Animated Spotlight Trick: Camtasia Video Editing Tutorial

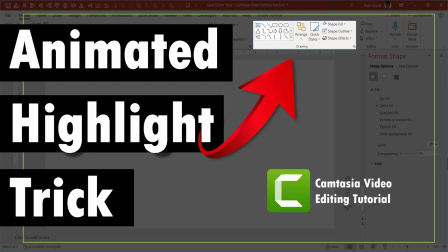0:00 Hi, do you make software demonstrations using screen capture video? Do you need to highlight different areas of your screen? Then in this video,
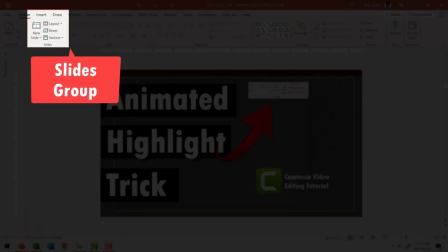0:09 I'll show you a cool way that allows you to highlight different areas of your screen so your audience can't take their eyes off your screen. Sounds interesting? Then keep watching. I'm Ramgopal from aarthiramgopal.com.
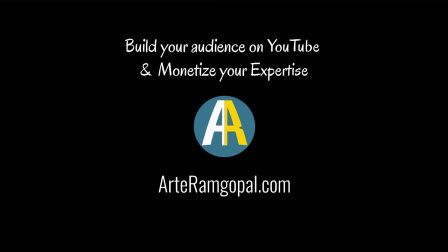0:24 We help you build your audience on YouTube and monetize your expertise. If you are new to this channel, please consider subscribing to this channel.
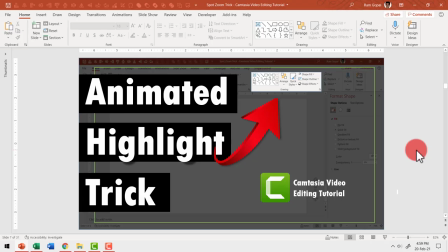0:33 The usual and unprofessional way of highlighting different areas of your screen is to use your cursor as a laser pointer and keep circling around the area you want to show. This sends the audience in a dizzy and it doesn't really look professional. Now take a look at the alternative way of presenting the different areas of your screen.
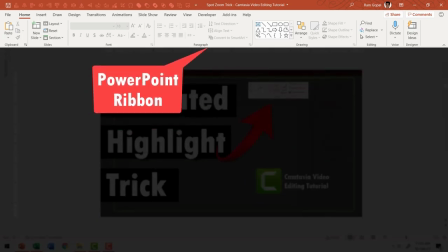0:53 First I draw the viewers attention to a specific area of the screen. They don't really have to follow the cursor anymore.
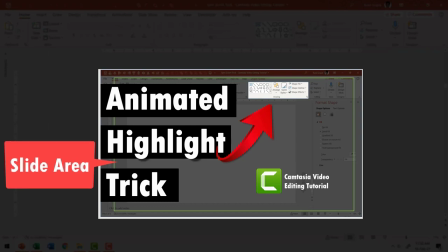1:00 Once I finish the explanation, the area of highlight moves to another area and you have a neat caption that explains what that area is about.
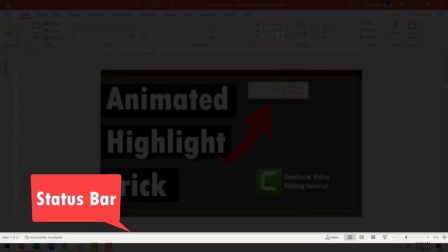1:09 Once that is done, I show the third area with the corresponding caption. This makes it quite easy for the audience to follow what you're saying.
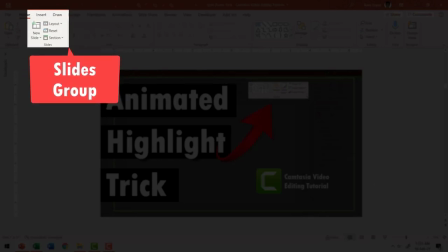1:18 Even if I want to show the small areas, I can show it like this and the beautiful movement of the area being highlighted
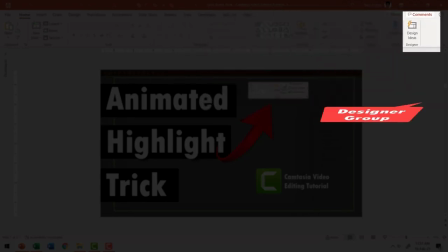1:26 ensures that your audience stays with you all throughout and this is a far more professional way to present the different areas of your screen.
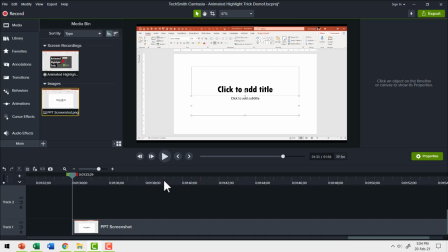1:35 Now let me show you how I achieved this animated highlight so you can do it in your own demonstrations. Here we have the screenshot of the screen and I'm going to highlight three different areas on the screen. The first thing I want to highlight is the top area called as PowerPoint ribbon.
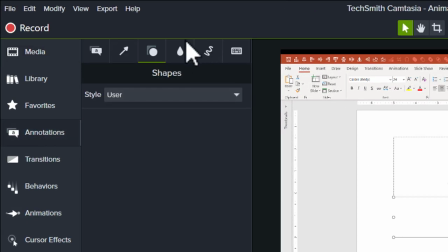1:51 For that I need to go to annotations and here the fourth tab is called as special. You click on it and you get blur and highlight options. The one that we want is the second one called a spotlight.
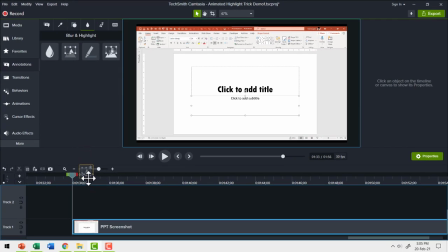2:04 So let me click on that option and place it on a separate track.
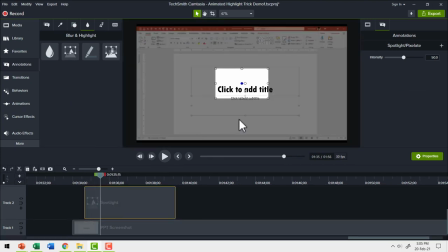2:09 Now when I move my playhead onto that area, you can see that I have this spotlight shown.
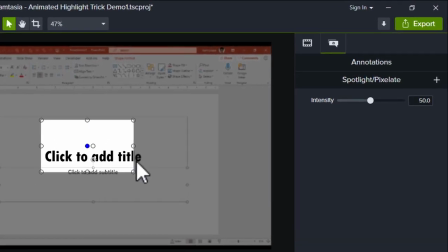2:14 If I want to adjust the intensity of spotlight, I can go to this option here for properties and increase the intensity like so so that the area that is highlighted is even more accentuated. We are going to use custom animation in Camtasia to achieve the effect that I showed you.
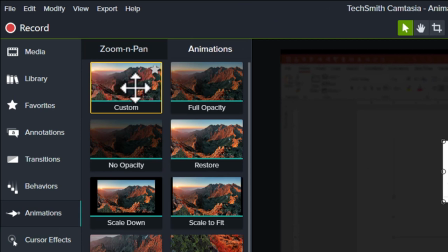2:31 So let us go to animations and go to this option called custom and you will find that in the animations tab. Usually zoom and pan is shown so you need to click on animations tab and that gets you to this option here called custom.
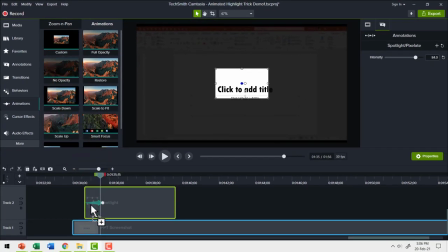2:45 Now I'm going to click and drag that option and place it at the start of the highlighter or the spotlight.
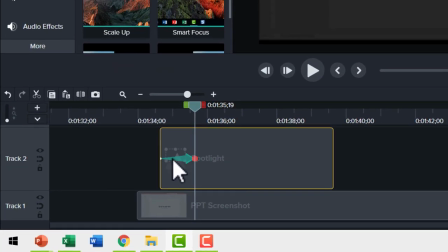2:52 Now you see a green arrow here. There is one end which is red in color which shows the end position and we have the starting position shown with this small spot here.
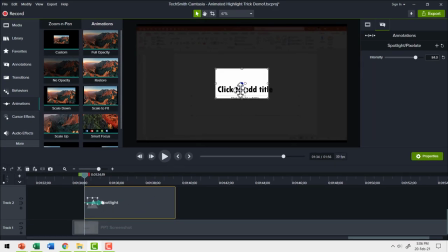3:03 Now at the starting position, I want the entire screen to be shown.
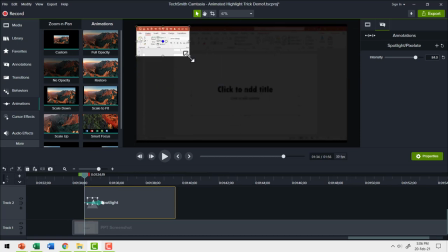3:07 So I'm going to make sure that I place this highlight so that it covers the entire screen.
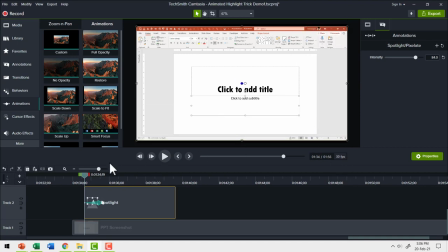3:14 Now this is the starting position. Now how do I want the end position to be?
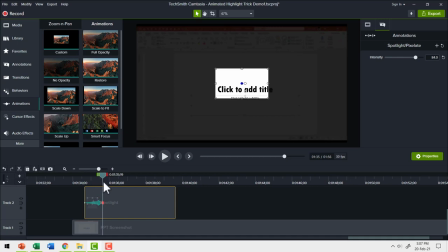3:19 I'm going to move the playhead to the end position. Can you see here? Now my playhead is at that point where there is red circle.
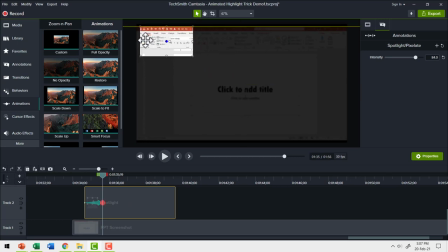3:26 Now I want to adjust this so that I only highlight the area that I want to highlight.
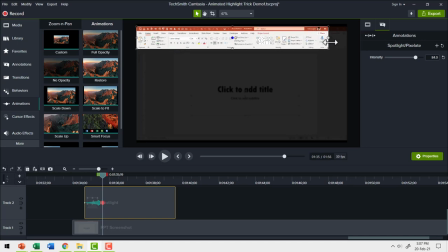3:32 So here I have this area being shown and this is called as PowerPoint ribbon. Now to reinforce the terminology used for this area, I'm going to use an annotation.
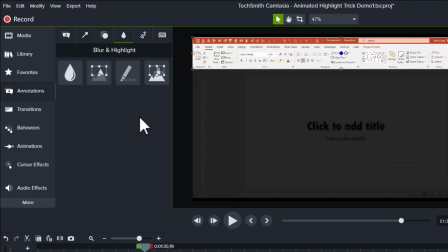3:43 For that,
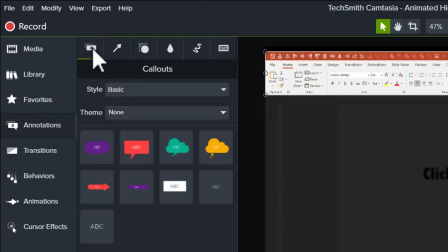3:44 let me once again go to annotations and this time I'm going to choose the first one called as callouts and here I have this option that I really like.
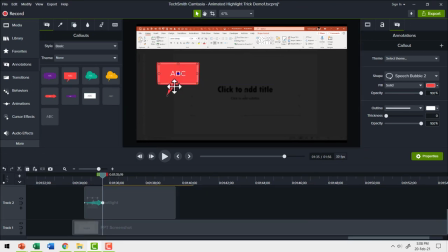3:52 So let me click and drag this and place this over here on the screen. Now I can double click on the text and write what I want to write. Now in this case, I'm going to say that it is called as PowerPoint ribbon.